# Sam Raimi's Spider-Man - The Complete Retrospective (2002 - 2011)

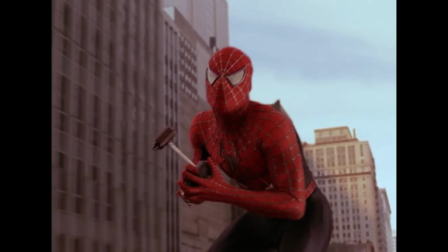37:14 You get the whole image and it looks gorgeous.
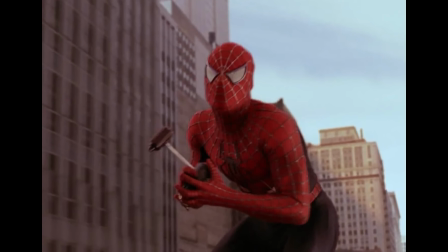37:17 Plus, unlike the Spider-Man 1 35mm open matte, everything here is designed to fit within the 4-3 aspect ratio.
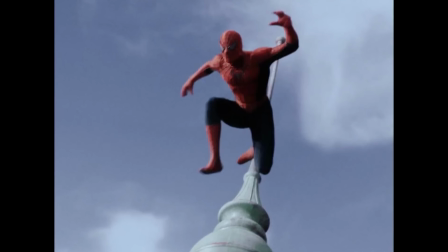37:25 I much prefer to get the whole image rather than just the fraction of it we get in the home releases.
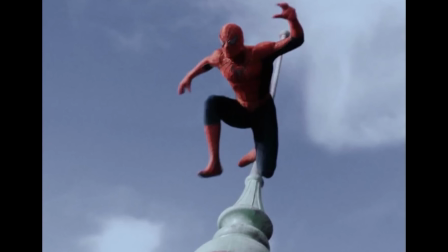37:31 If Sony announce a home release of the 4x3 35mm open matte version of this film, believe me, I would buy it day one.
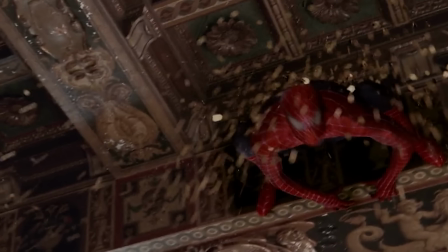37:40 Sam Raimi's directing has also stepped up a notch too.
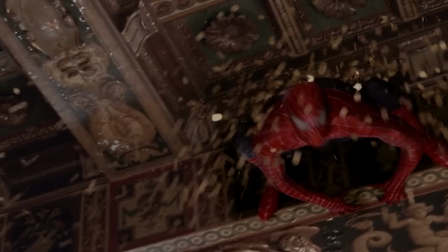37:43 Action sequences are kept continuously fresh by Raimi enveloping the codes and conventions of other various genres
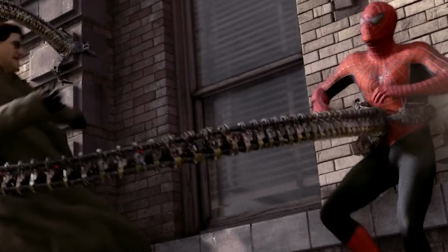37:50 into his action sequences as they rapidly move from high stakes tension to slapstick to drama to horror.
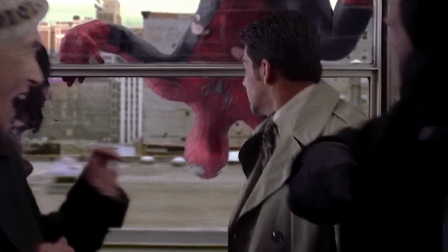37:57 We'll cut from shots of Spider-Man and Doc Ock in action to shots of the crowd and civilians who are all doing something, as opposed to just standing there reacting.
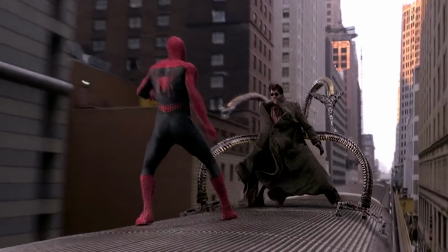38:07 Every background extra feels like a character in their own tiny vignette and they never feel passive.
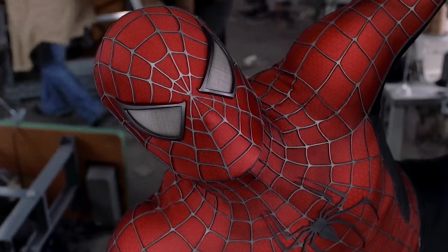38:13 Spider-Man 2 is also home to some of the most rhythmic and exhilarating action sequences I've ever seen in any movie,
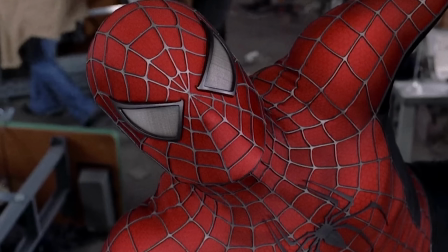38:20 as the action makes use of every possible element of the environment and characters.
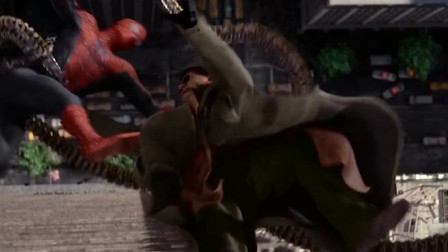38:25 But to stop these from feeling like purely elaborate dances, we also get plenty of moments with Spider-Man and Ock just throwing punches at each other,
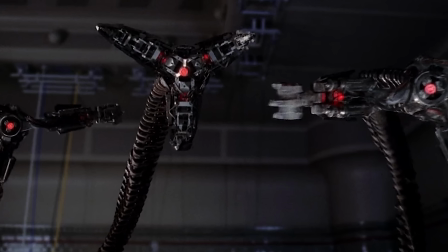38:33 beating each other into submission, which is the difference between pure spectacle and character drama.
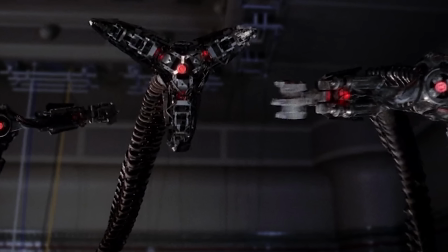38:40 Also the scene with Doc Ock in the hospital having his tentacles removed,
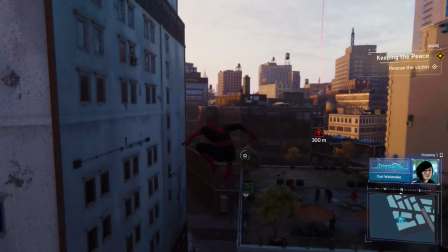38:43 an incredible piece of horror film directing and it's no surprise that this comes from horror veteran Sam Raimi,
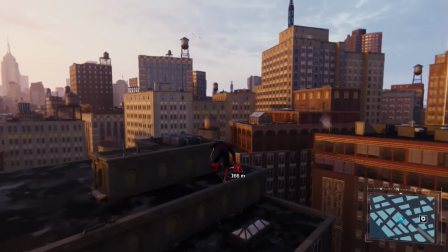38:50 whose signature is just all over this film. Danny Elfman has also stepped up on the soundtrack. It's much more of an emotional score this time, befitting of a more mature and emotional film.
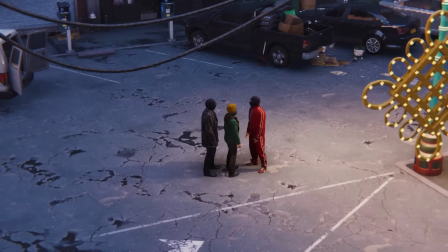39:00 The use of leitmotifs by Spider-Man and Octavius is as strong as it was in the first Spider-Man film score, but there are also some excellent callbacks,
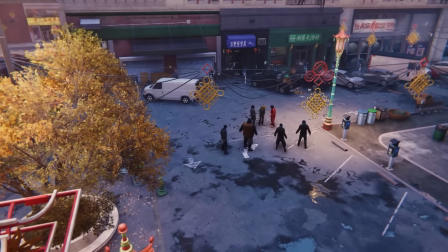39:09 particularly in the fire scene which uses the same musical cues as the fire from the first film now writing wise there's a few other things
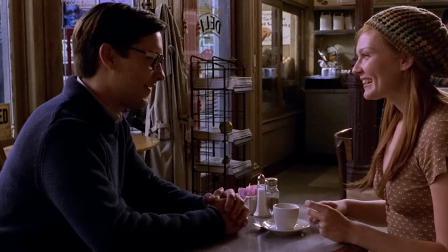39:17 that i do want to talk about with this movie particularly the characters of peter and mary jane a common criticism of spider-man 2 is that
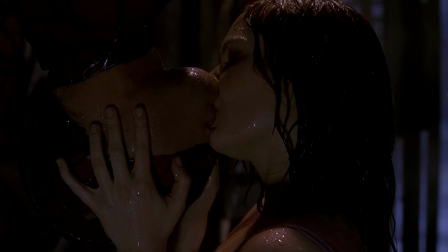39:24 mary jane becomes incredibly unlikable over the course of the film this is not helped by the fact that there are some things that she did in spider-man
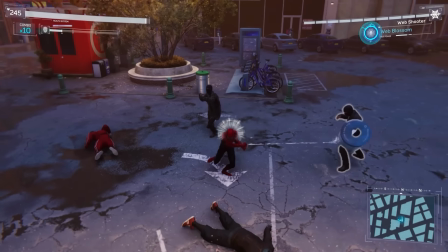39:32 1 which when you think about are pretty unlikable the unlikable reputation of mary jane watson is something i do want to explore because in some
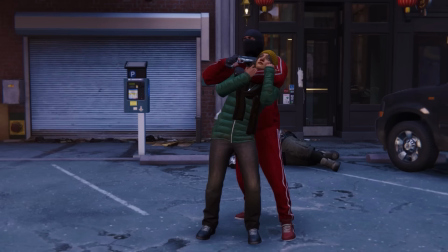39:41 ways i do agree in others not so much for one i think it's
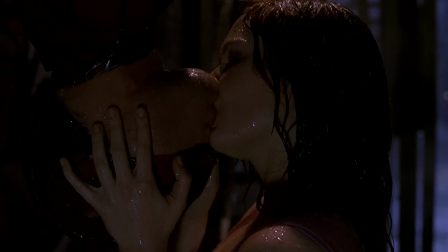39:45 deliberate that mary jane is an incredibly flawed character between spider-man one and two
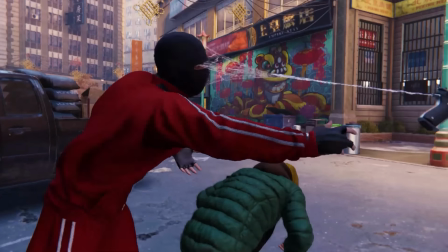39:50 in spider-man one yes she cheats on harry osborne with spider-man while the two were
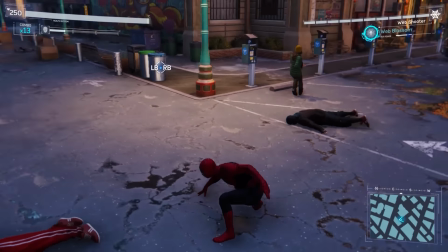39:54 officially dating now i will say this while they were officially
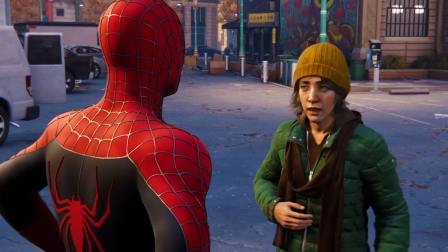39:59 dating labels on it i don't believe that mary jane and harry were at all serious there was never an on-screen kiss the two did not
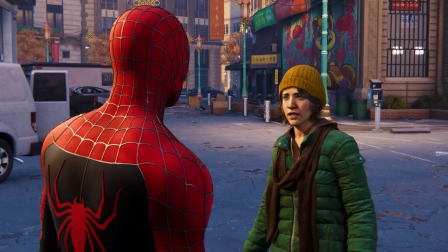40:08 have any chemistry whatsoever and the two characters are portrayed as very young.
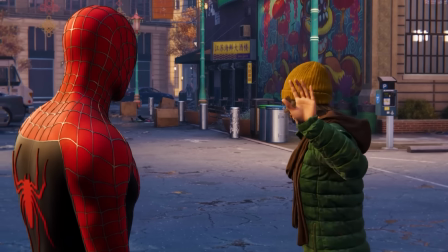40:13 Moving into Spider-Man 2, Mary Jane was accused of using John Jameson as leverage against Peter, but I don't think that is really true.
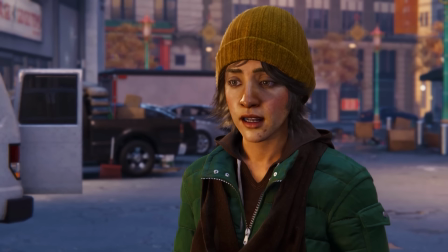40:22 I think more than anything else she wanted to move on and tried to force herself to by getting engaged to John Jameson.
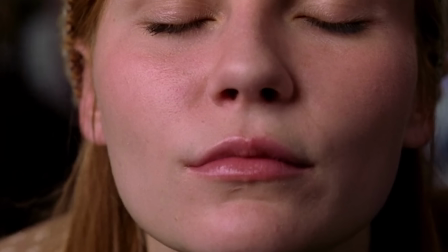40:28 Where my sympathy for Mary Jane starts to dwindle though is when she tries to kiss Peter at the cafe while in a relationship with John.
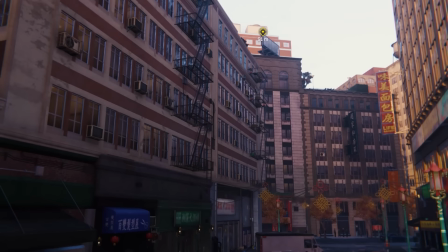40:37 Scratch that while engaged to John, it's even up a notch.
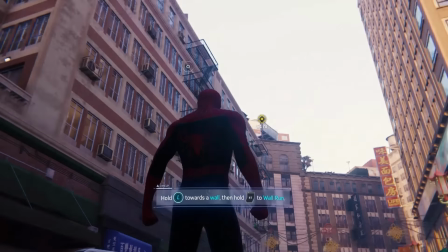40:40 With that being said, I think her intentions would have been entirely to break up with John had Peter reciprocated,
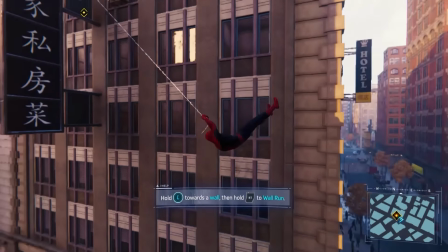40:47 which wouldn't be as bad as outright staying with him after kissing another man.
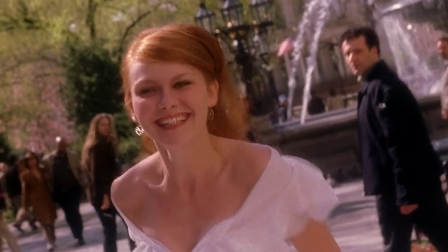40:51 But where my sympathy kinda just runs out and I feel she goes too far is abandoning him at the altar.
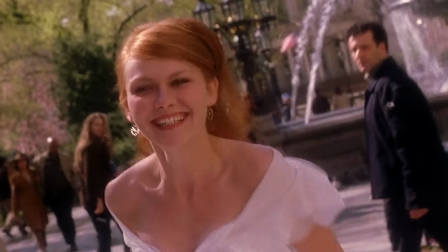40:59 If you've ever known someone who has been abandoned at the altar,
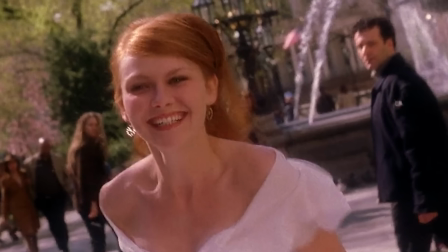41:02 you'll probably be aware that it's a pretty traumatizing experience and a horrible thing to inflict on anyone.
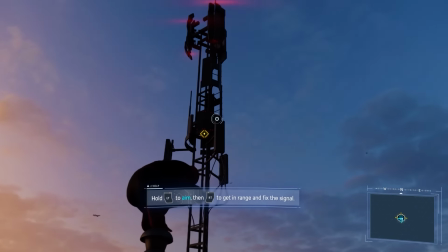41:09 It's not helped by the fact that John Jameson is a perfectly likable guy.